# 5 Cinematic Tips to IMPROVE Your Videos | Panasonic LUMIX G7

I heard you want to make better cinematic sequences, eh? Me too. Well, I got a few tips to share with you
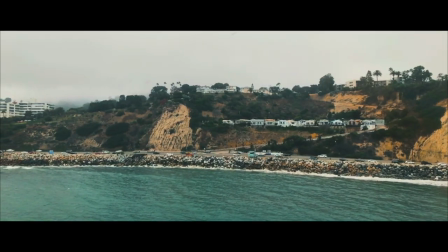My first tip for you is if you're arriving at a new location Especially haven't been there before where it's
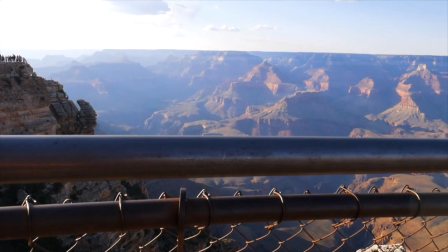something like a beach or Grand Canyon or you know any cool place you want to film
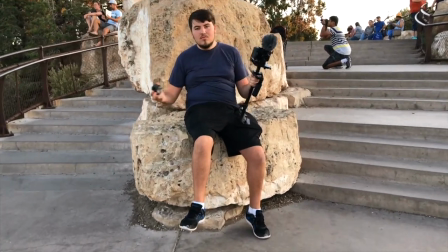just take a few moments and Enjoy your environment look around before you grab up a camera look for shots You may want to get ahead of time that way you got it sort of have a rough plan to go for it I know when I first get there I just want to get the camera and start filming everything But if you just take a few moments and just look for different things you can get your foot But if you spend a few moments just focusing on what you want to get you save yourself from running around like a headless chicken All right So the next
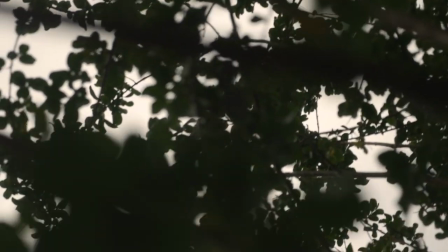thing is foreground look for ways you can include foreground in your shots This helps create depth in your scene So get low to the ground or
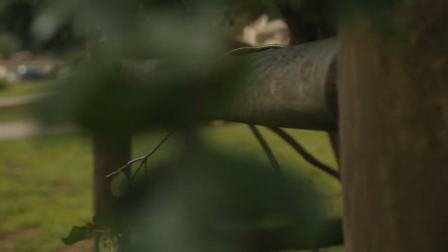shoot through objects like if you're in the jungle You can shoot through some of the leaves and it creates like a blurry foreground element and really helps
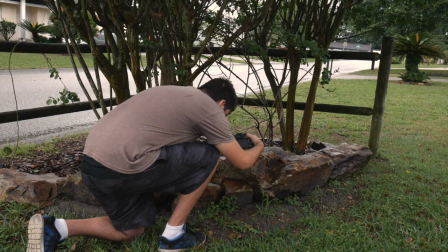create a sense of depth and space And you're seeing this is done frequently
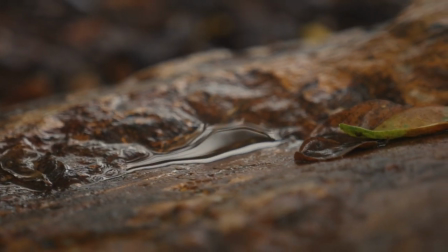in photography And I think it should be implemented more often into YouTube videos The next thing is to start trying to implement yourself more into your videos
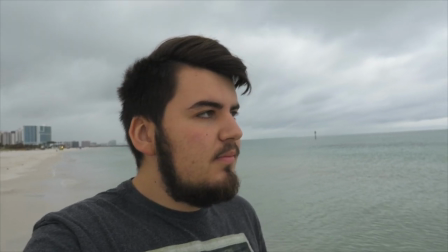include shots of you in the location this not only separates your videos from the rest out there but also it's a good way to look back on how you react in that moment how you feel and your audience might feel that too i recently started implementing new shots not only of me doing like a vlog style but also setting the camera down getting a wide
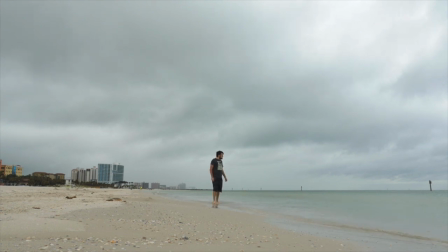shot of me walking across in the scene it adds like a new perspective into
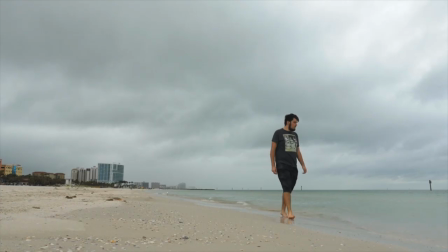the whole youtube content you don't feel like you're in the hands of the filmmaker the entire time. It gives you a little more space and I really like that. Don't neglect sound. Sound is important when you're trying to make your video look and feel cinematic.
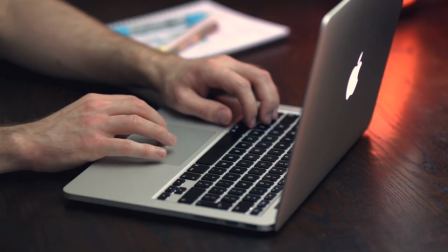When most people are making a cinematic sequence, they end up neglecting sound and just placing music over in the entire video. And that limits your sound experience to only music. I feel this is done too much and we should try to differentiate ourselves. So start paying attention to sound.
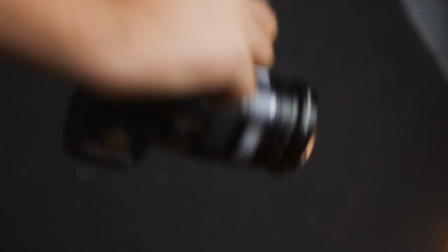Put a camera, put a camera on your microphone put a microphone on your camera and after you record really cool shots also record some really neat sounds as well now let's just say you totally neglected sound so now what do you do you can always go to freesound.com and download sound bites
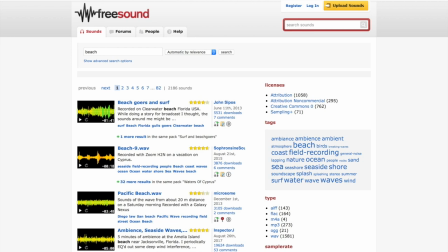ambient sounds or the very specific sounds and you conclude that into your video and that definitely enhances the production value. Yeah.
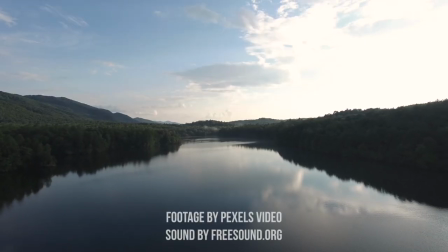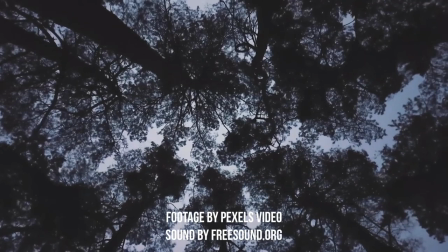Sound effects immerse the audience into your video, but you don't have to stop there. You can record a voiceover giving your thoughts or even record yourself narrating a poem.
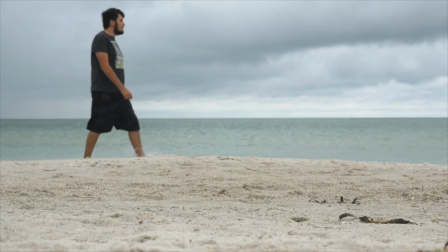The world is full of ups and downs and life can seem like a roller coaster.
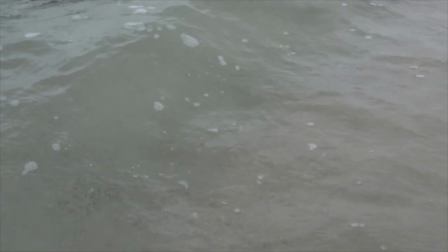If we focus on our problems, that's all we're ever going to see.
That really creates a sense of story and a message in your videos, which is also very important. Alright, so now you're implementing sound effects and sound design into your video. What about music?
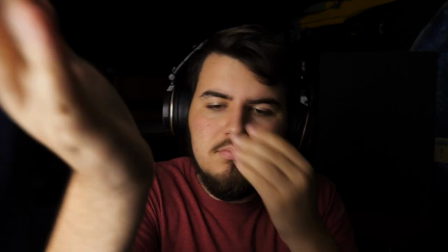Finding the right music is very important, but if you're really good in your sound design, I think you may not need any music at all. And when done right, the lack of music can really enhance a video. Think about it. So many people are putting music to their videos now. I find that the lack of music when done right can actually improve a video, And that's something I'm experimenting more often. All right, so here's the next tip is to keep it short. Usually the shorter the video is, the better it is because you have all the good stuff right in there and you're just cutting out all the fat.